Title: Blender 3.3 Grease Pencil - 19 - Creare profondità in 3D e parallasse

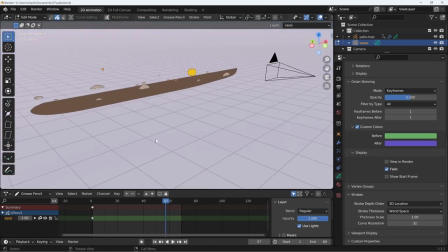Qui c'è un po' di povertà quindi magari prendo questo sasso,
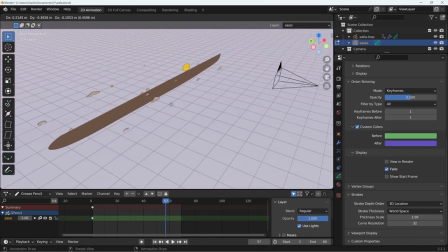lo porto, crea un duplicato, lo porto qui.
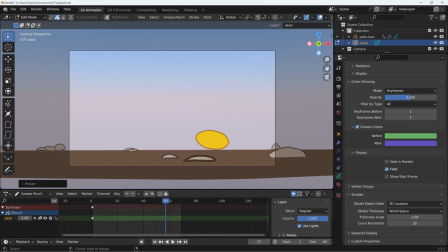Quando lo ingrandisco si ingrandisce anche il segno. Alt S vi permette di cambiare lo spessore del segno. Ne parleremo comunque ecco se
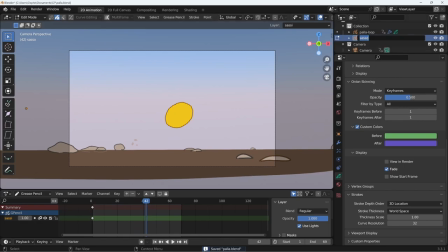volesse aggiungere delle nuvole alla mia scena lo faccio sempre qui quindi a questo punto questo invece di sasso può diventare fondo vado nei materiali crea un nuovo materiale posso ripartire da quello per
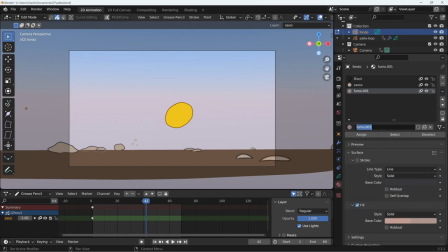esempio appunto è quello del fumo lo duplico lo chiamo nuvole Faccio un fill di un colore che pesco dal cielo, per esempio questo, però lo schiarisco, lo desaturo e gli lascio un alfa quasi
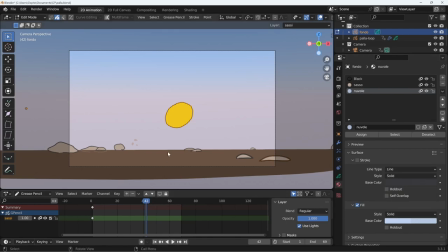pieno e ora vado in draw mode, non ho registra, quindi disegnerò sul primo fotogramma disponibile e disegno una nuvola qua su. dove me l'ha disegnata? per ora me l'ha disegnata
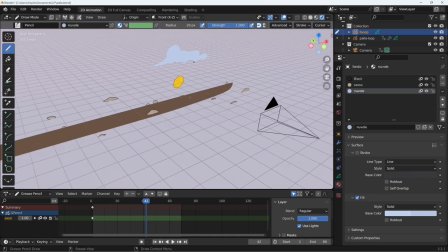lì in mezzo e va benissimo insomma in questo momento posso andare in edit mode
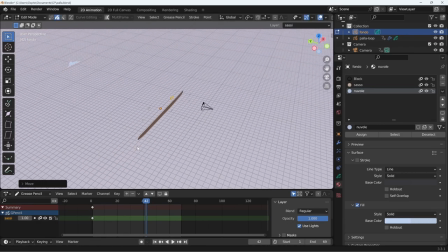selezionarla e portarla molto molto indietro torno nella telecamera e la
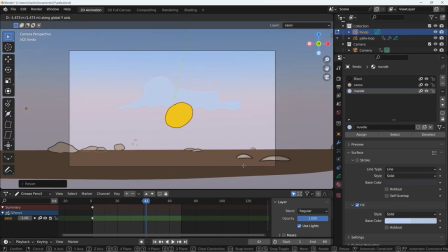ingrandisco in maniera che funzioni GZ la porto su, magari l'allungo ed ecco che ho una nuvola,
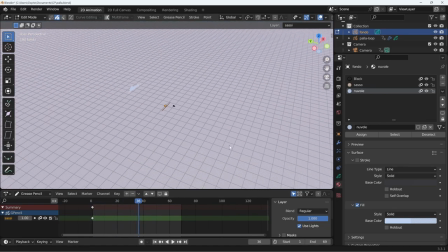forse è il caso che la porti ancora più indietro perché sia realistico e ovviamente dovrò
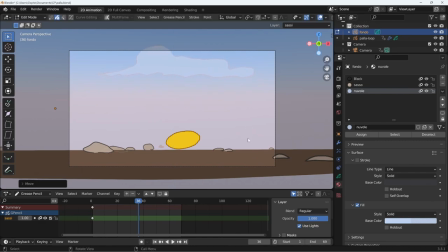ingrandirla ancora di più perché adesso è molto più lontana e eccola lì,
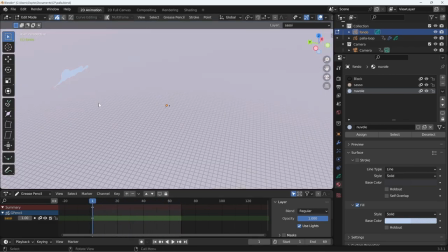nel cielo si muove appena appena ma essendo lontana posso appunto ottenere l'effetto di distanza La duplico, la porto avanti, la schiaccio,
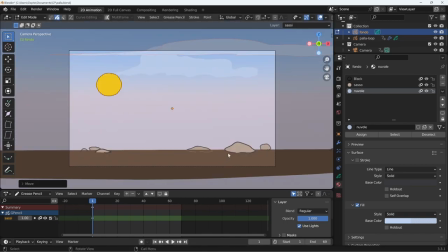la allungo e quest'altra la metto qui, un po' più davanti. Lavoro sull'alfa in maniera che ci sia una certa sovrapposizione tra le due.
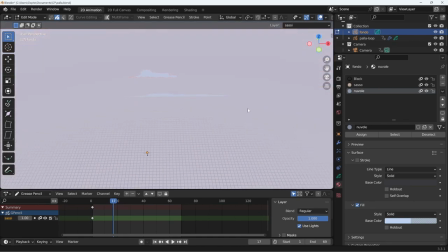Il parallasse si nota poco, dovrò prendere quella dietro e portarla ancora più indietro.
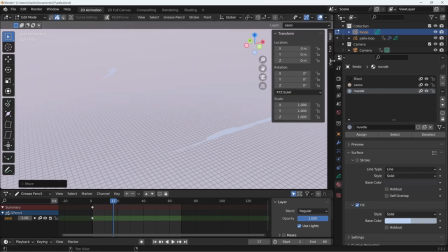notate che comincia ad uscire dalla scena e non la vedo più devo andare nel menu view e passare a 2 km di
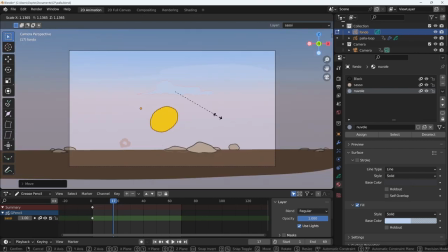distanza in maniera da poter vedere anche queste sono cose che vi invito a conoscere con un corso base di Blender faccio rientrare in scena e questa la abbasso
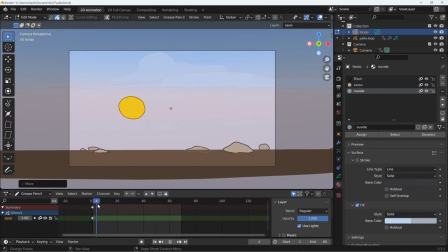ecco ora c'è un po' di parallasse, perfetto, tra queste due e quella davanti potrebbe avere un materiale diverso quindi questo diventa nuvola e poi creo un duplicato di questo materiale nuvola,
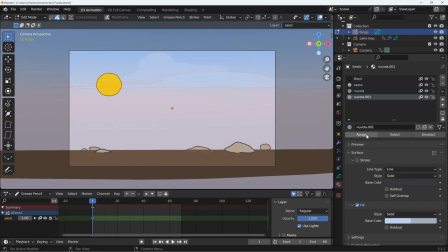lo duplico nuvola 001 va bene lo assegno a questo segno qui che ho già selezionato e questo lo schiarisco ancora di più e lo porto un po' più verso il bianco ecco
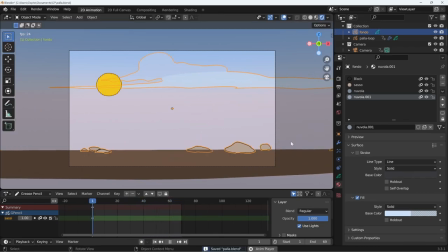vado di nuovo in object mode per vedere il risultato è un po troppo chiaro vado ad abbassare l'alfa e anche di questa nuvola appena appena abbiamo
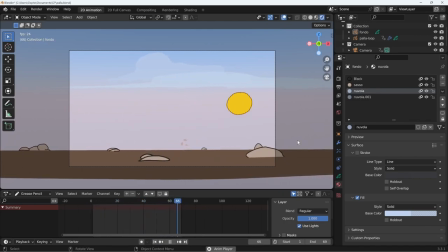aggiunto degli elementi fissi e abbiamo usato la possibilità di muoversi nello spazio tridimensionale per poter dare maggiore profondità alla nostra scena grazie e alla prossima